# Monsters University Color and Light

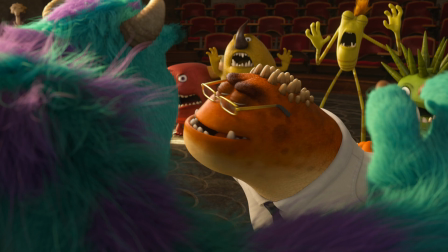[0:02] Now here is a monster who looks like a scarer.
Before the film you see is up on the big screen.
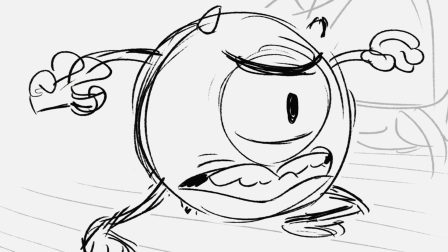[0:09]
There's an interesting stage in the filmmaking process where the story is told through color and light. So a film usually comes with a script, lots of dialogue, lots of storytelling, but what we need on our end is visual scripts.
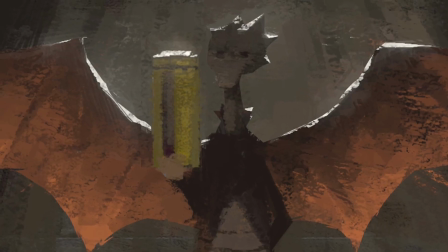[0:26]
We need a vehicle to help us understand how to translate the script into a movie. This film has a lot of highs and lows, emotional highs and lows, and we wanted to really use light and color to illustrate that. We start with just a pure exploratory illustrations. Just like a children's book, you start illustrating some of the story ideas that the director has or some of the story scenes that they put in the scene.
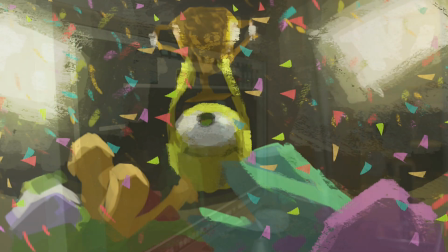[0:56]
Just trying to capture the feeling of the film in general.
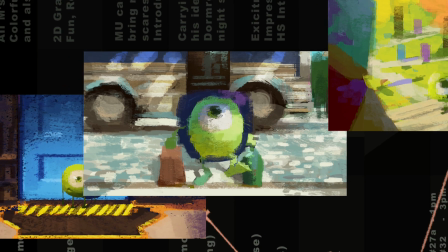[1:02]
And then you combine those paintings and start kind of mapping them as a
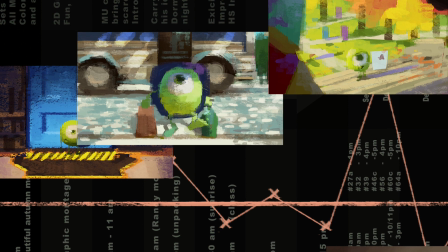[1:07]
whole and see how they complement each other to support the whole story.
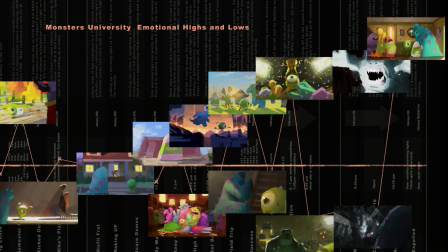[1:14]
The first time you see it realized in the color script, I always feel like is the first time you see the emotional possibilities of it.
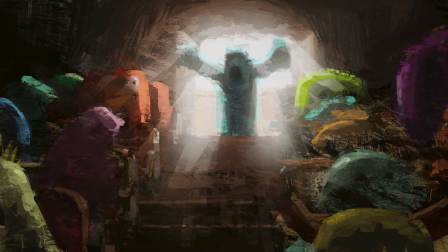[1:21]
You see it as an emotional image, and you see whether it's dramatic or funny or sweet, you see those choices being made, and it really shows the potential of the scene.
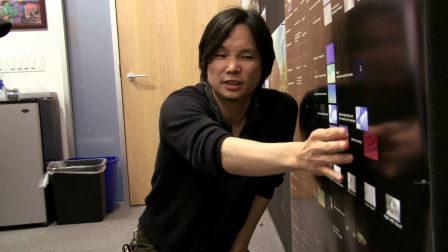[1:33]
You know, story has dark moments and positive moments. This is sort of like a darkest moment before they get to the climax, you know, before the success.
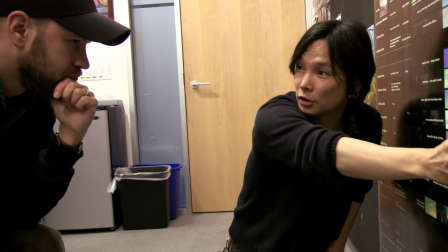[1:41]
You know, funny moments and serious moments, you have to contrast. So it's the same thing visually. In color and lighting, we try to contrast. A frame of the color script will be a very loose painting.
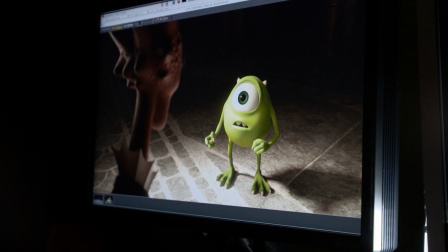[1:53]
That's basically the blueprint of how to light the shot.
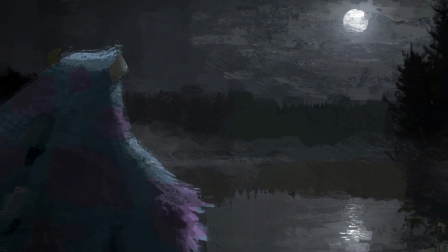[1:56]
So the lighters will take it, and then they'll make decisions from the color script that there should be moonlight coming in.
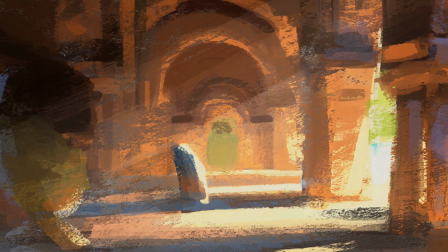[2:03]
They'll be able to infer the direction of the light from the color script, and basically the goal is to achieve the lighting of the color script.
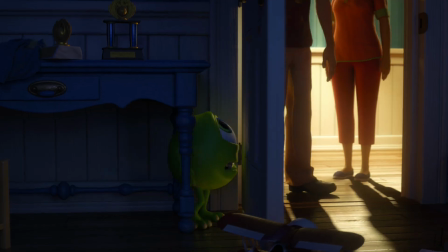[2:10]
This is what it's going to be. This is the plan for it. This is what it will feel like.
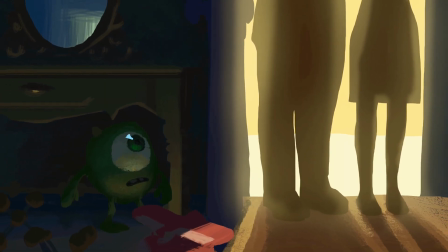[2:15]
In animation, you don't walk into a room that's lit and ready to go and start performing.
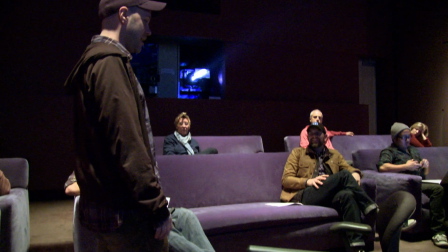[2:20]
You're always using your imagination.
Can't go back to jail!
And then goes forward. And you're always pretending there's lighting there, pretending there's a person there, pretending there's something there.
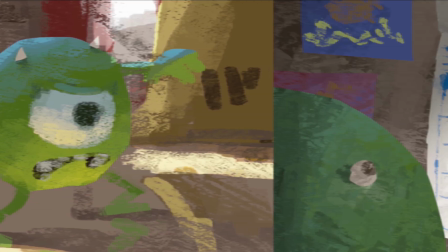[2:29]
And when you look at that tiny little thumbnail of a color script sketch, it's the first time you feel like that is what it's gonna look like.
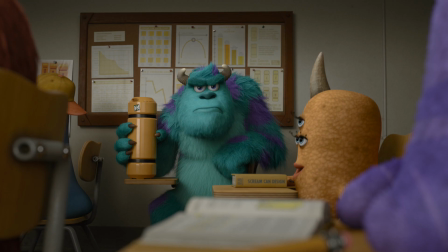[2:41] Stay out of my way.
The story centers on the rivalry between two characters, and then you have to come up with, in lighting, with tools to figure out how to separate those two characters. And light in general and shadow is a fantastic tool to do that. Throughout the film, you'll see characters making major decisions and stepping in and out of the light.
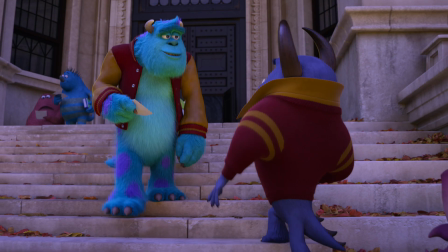[3:01]
They're making a change. And what we wanted to do between the two characters, whenever they were in conflict, they were in two different lighting scenarios. If one was in light, the other monster was in shadows. And whenever they came together, they stepped into light or in shadow.
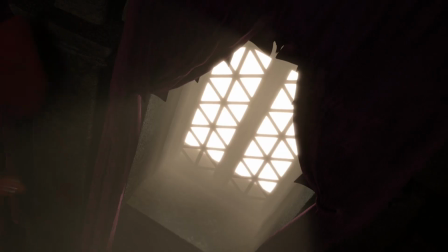Even when we were still designing the character of Hardscrabble, we always said she's gonna be backlit.
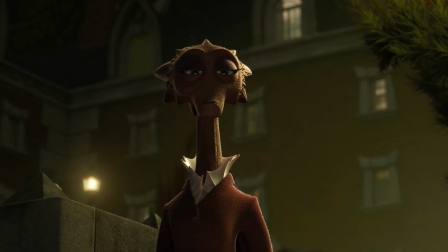[3:30]
Hardscrabble being the main obstacle in this story for Mike to become a scarer, right?
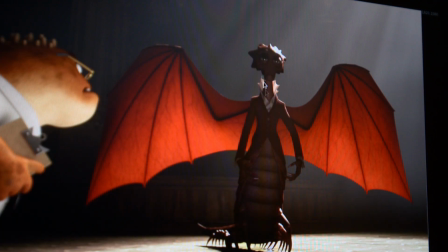[3:35]
So if you notice, she's almost entirely backlit, like rimlit. She's intimidating, she's imposing, and she's scary.
Stop.
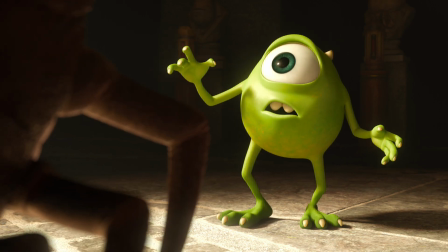[3:46] Thank you. But I didn't get to... I've seen enough.
Mike believes he's a scarer. We know he's not. And we wanted to create this environment that is extremely frightening to him because he's testing himself.
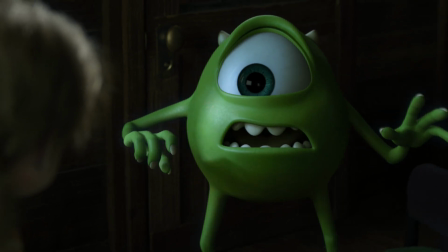[3:58]
It is at that moment that we take the human world and we drain all the color from it.
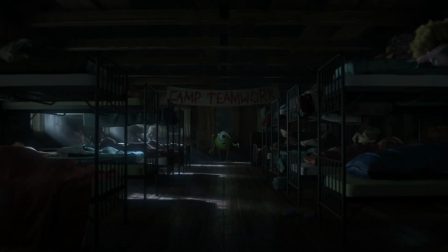[4:03]
It almost had the feeling of a horror movie.